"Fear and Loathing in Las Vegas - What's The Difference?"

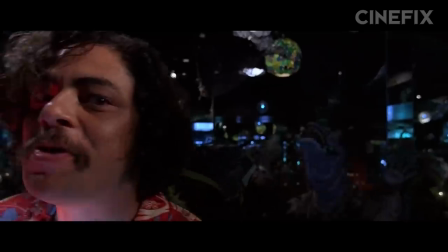(4:05)
Gilliam saturates the colors, makes chaotic changes to the light, and slips the sound in and out of sync.
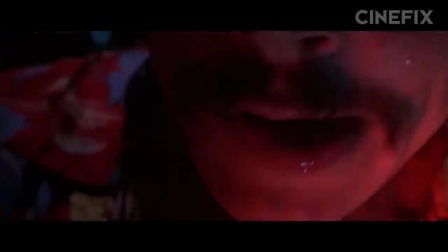(4:12)
Eventually, the background audio drops out, completely isolating Duke's dialogue.
Tell me about the golf shoes.
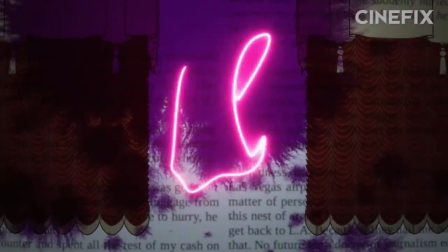(4:22)
Once they make it into the room, Book Duke watches a neon sign outside their window, which turns into an electric snake slithering in the sky.
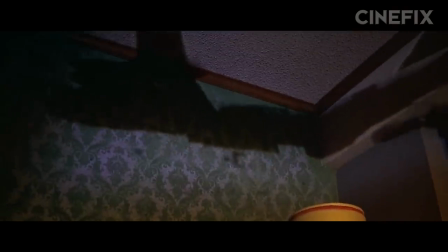(4:30)
In the movie, he watches a TV broadcasting images of Vietnam. Gilliam uses projections to illustrate Duke's hallucinatory state with an added carpet bombing pun for kicks.
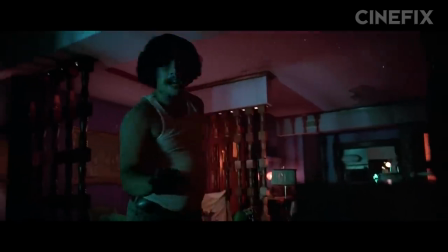(4:39)
Sure, he could have kept the glowy, colorful neon sign, played with the light levels and color saturation, just like the previous scene.
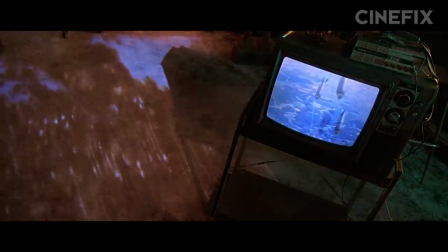(4:45)
But that would have been a bit repetitive, no? This way, he's able to do something different visually, while increasing the level of anxiety in the room.
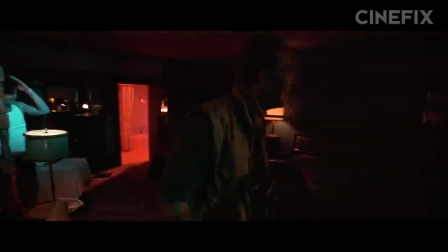(4:53) Oh, God, what's up? Hi.
This guy. Okay, let's talk about Lacerda.
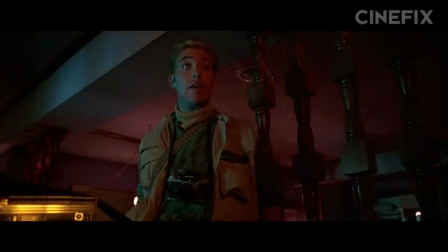(4:58)
In both mediums, he's the photographer assigned to cover the Mint 400 race. But the film is able to use this character as a means of skipping over a chapter in the novel.
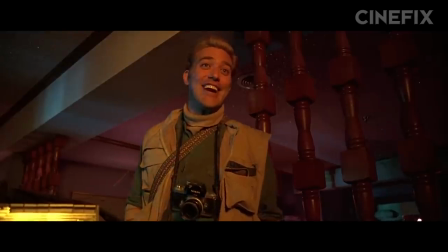(5:06) Hey, too bad you guys missed the bikes jacking in. Man, what a sight.
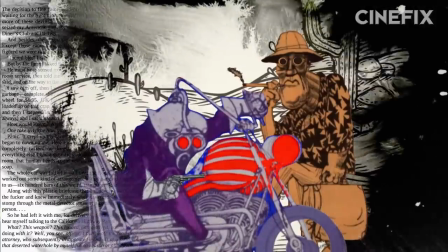(5:11)
In the book, they don't miss that check-in. Duke has a nasty interaction with the desk man, and Gonzo thinks that the gun club is trying to kill him.
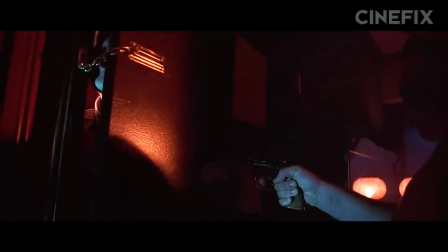(5:18)
By introducing Lacerda instead,
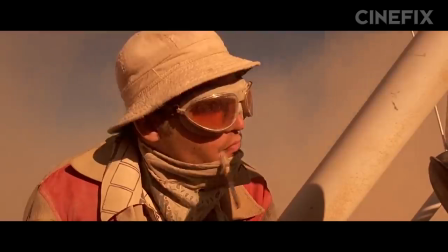(5:20)
the film saves valuable runtime and sets up his irritating enthusiasm so that by the time Duke fires him at the end of the race scene, you almost feel relieved.
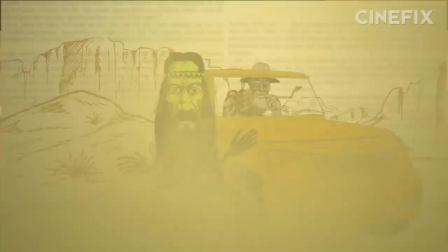(5:28) Awful jackass.
In the book, it's the driver that gets fired, someone the reader hardly even knows.
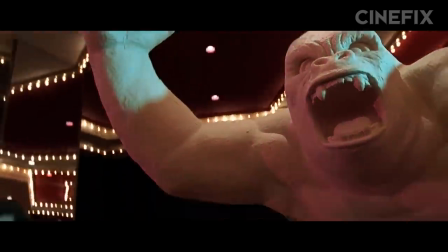(5:35) Hey. Yeah, this is the place.
We get to circus circus and a new drug is introduced, Devil's Aether.
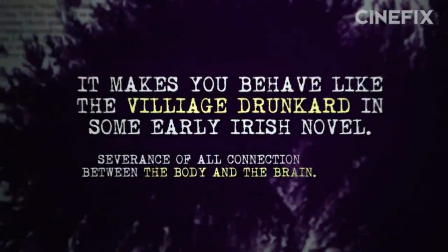(5:43)
In Thompson's words, Aether makes you behave like the village drunkard. You experience a total loss of basic motor skills.
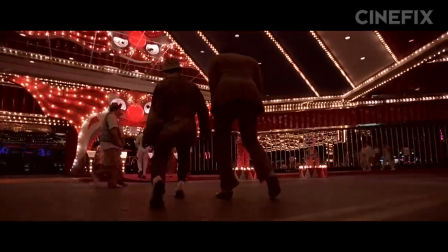(5:49)
You can watch yourself behave this way, but you can't control it. The camera takes a low angle in a wide shot, evoking the voyeuristic feeling described in the novel.
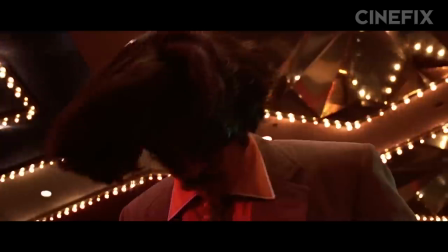(5:58)
The pitch in the circus music dips and rises, an aural imbalance representative of the character's lack of physical balance.
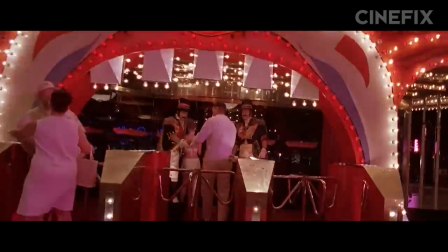(6:04) Blurred vision, no balance, numb tongue, the mind recoils in horror.
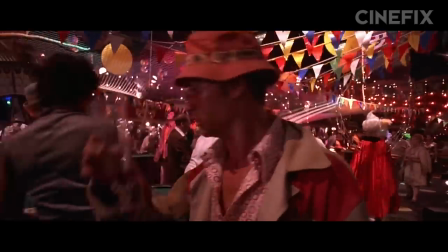(6:09)
Once inside, the camera's undefined depth of field makes judging space and distance difficult.
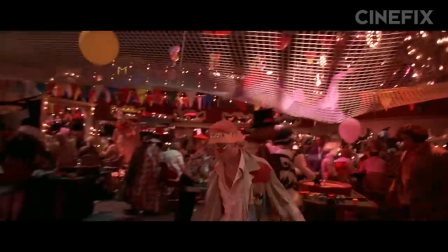(6:14)
The overwhelming maison scene is crammed into a single flat plane as wide angle lenses distort size like a fun house mirror.
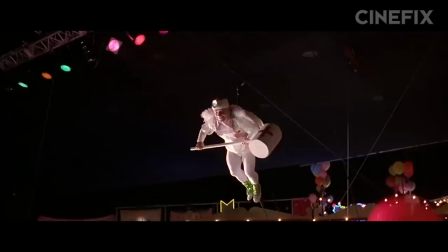(6:22)
The events play out the same as they do in the book. Although this whole trapeze skit with the baby delivery is unique to the movie.
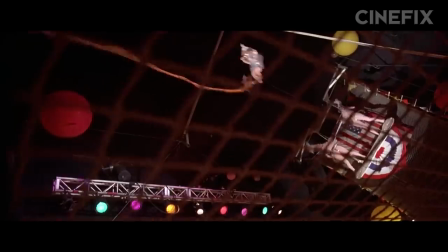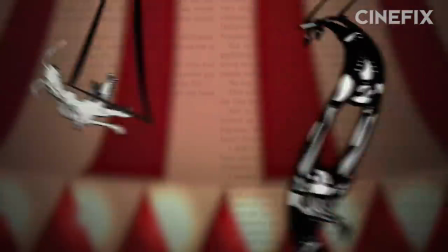(6:34)
In the book, The Trapeze Show consists of a 14-year-old girl being chased by a wolverine, which is locked in a death battle with two silver-painted Polacks.
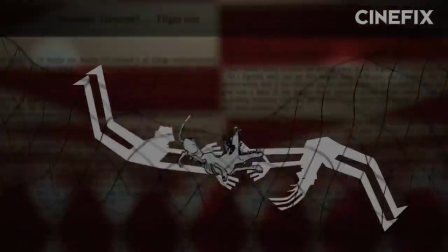(6:42)
All three of which bounce off the net and are snatched by members of the vocal group Korean Kittens.
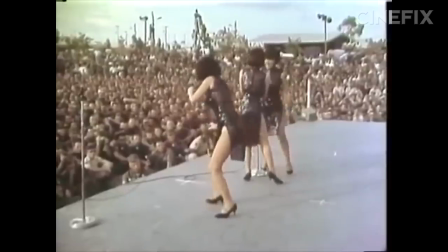(6:47) Yeah, mama, don't you tip me wrong? Come and look at that woman, girl, yeah. Yeah, what I see, yeah.
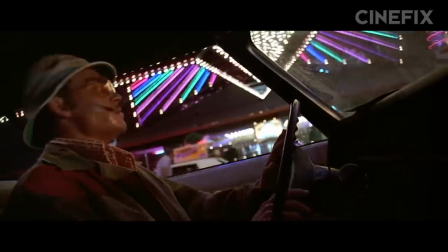(6:54)
Duke wakes to find himself with a sudden urge to flee. As he attempts to drive away, he's held up by a telegram.
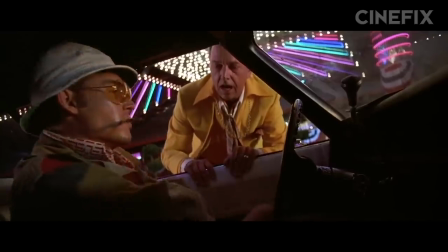(7:01)
Movie Duke ignores the message and focuses solely on getting out of town.
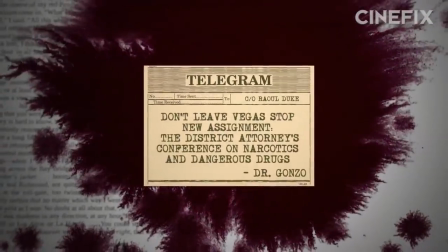(7:04)
Book Duke reads the telegram right away, detailing a new assignment, the District Attorney's Conference on Narcotics and Dangerous Drugs.
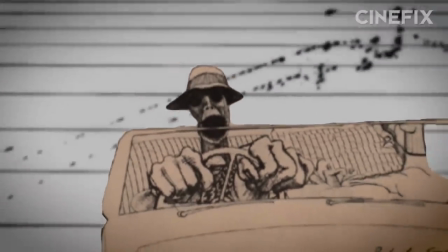(7:12)
He spends the next couple of chapters contemplating whether to continue on to Los Angeles or take the
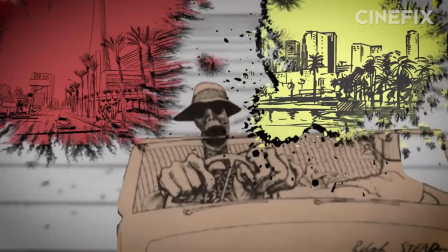(7:17)
assignment and return to Las Vegas to experience the horrors that certainly await.
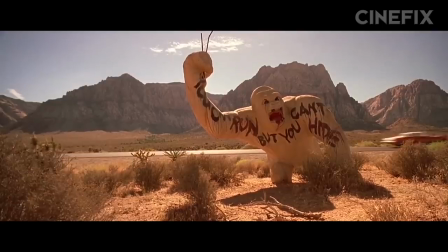(7:22)
By keeping the telegram's message unknown, the movie streamlines the entire Vegas escape sequence,
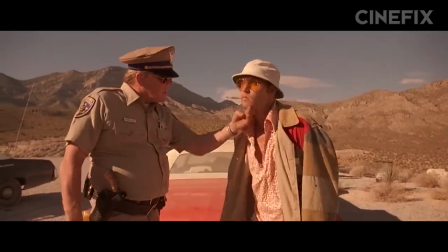(7:27)
taking out all the contemplative stops and instead going straight into the interaction with the highway cop, and on to sighting the hitchhiker.
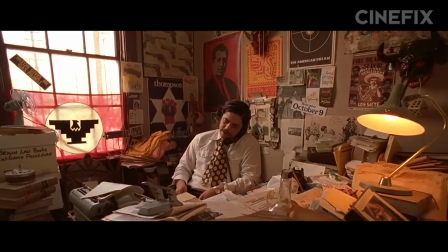(7:35) Oh, didn't you get my telegram? What telegram, you worthless bastard?
Gonzo convinces Duke to take the new assignment, so we find ourselves back in Vegas at the Flamingo Hotel.
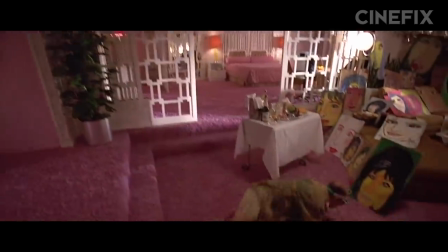(7:44)
And that is when Lucy attacks Duke like a dog. .
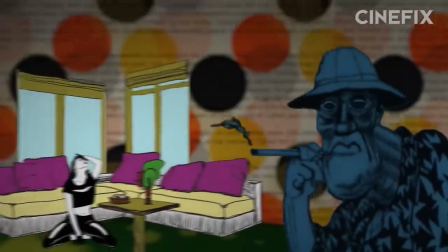(7:48)
In the book, however, Duke enters his new room to find Lucy sitting idly on the floor, whacked out on acid.
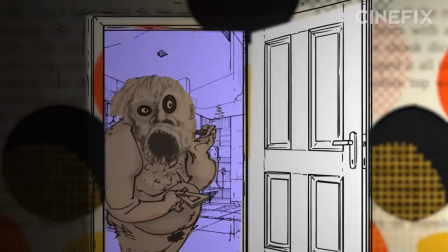(7:54)
Meanwhile, Gonzo exits the bathroom totally nude. It's terribly uncomfortable as Duke notes the girl's age.
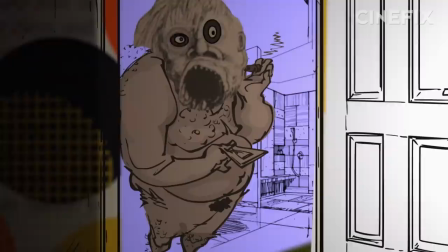(8:00)
Which is young. With her drug-addled state of mind and Gonzo's nudity, plenty of assumptions can be made about what they've been up to.
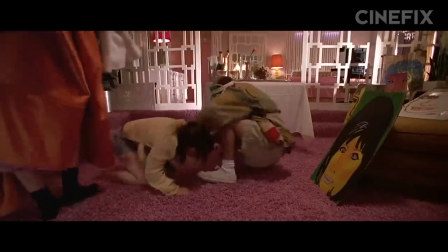(8:09)
Gross. The movie softens this scene by wrapping Gonzo in what appears to be a muumuu.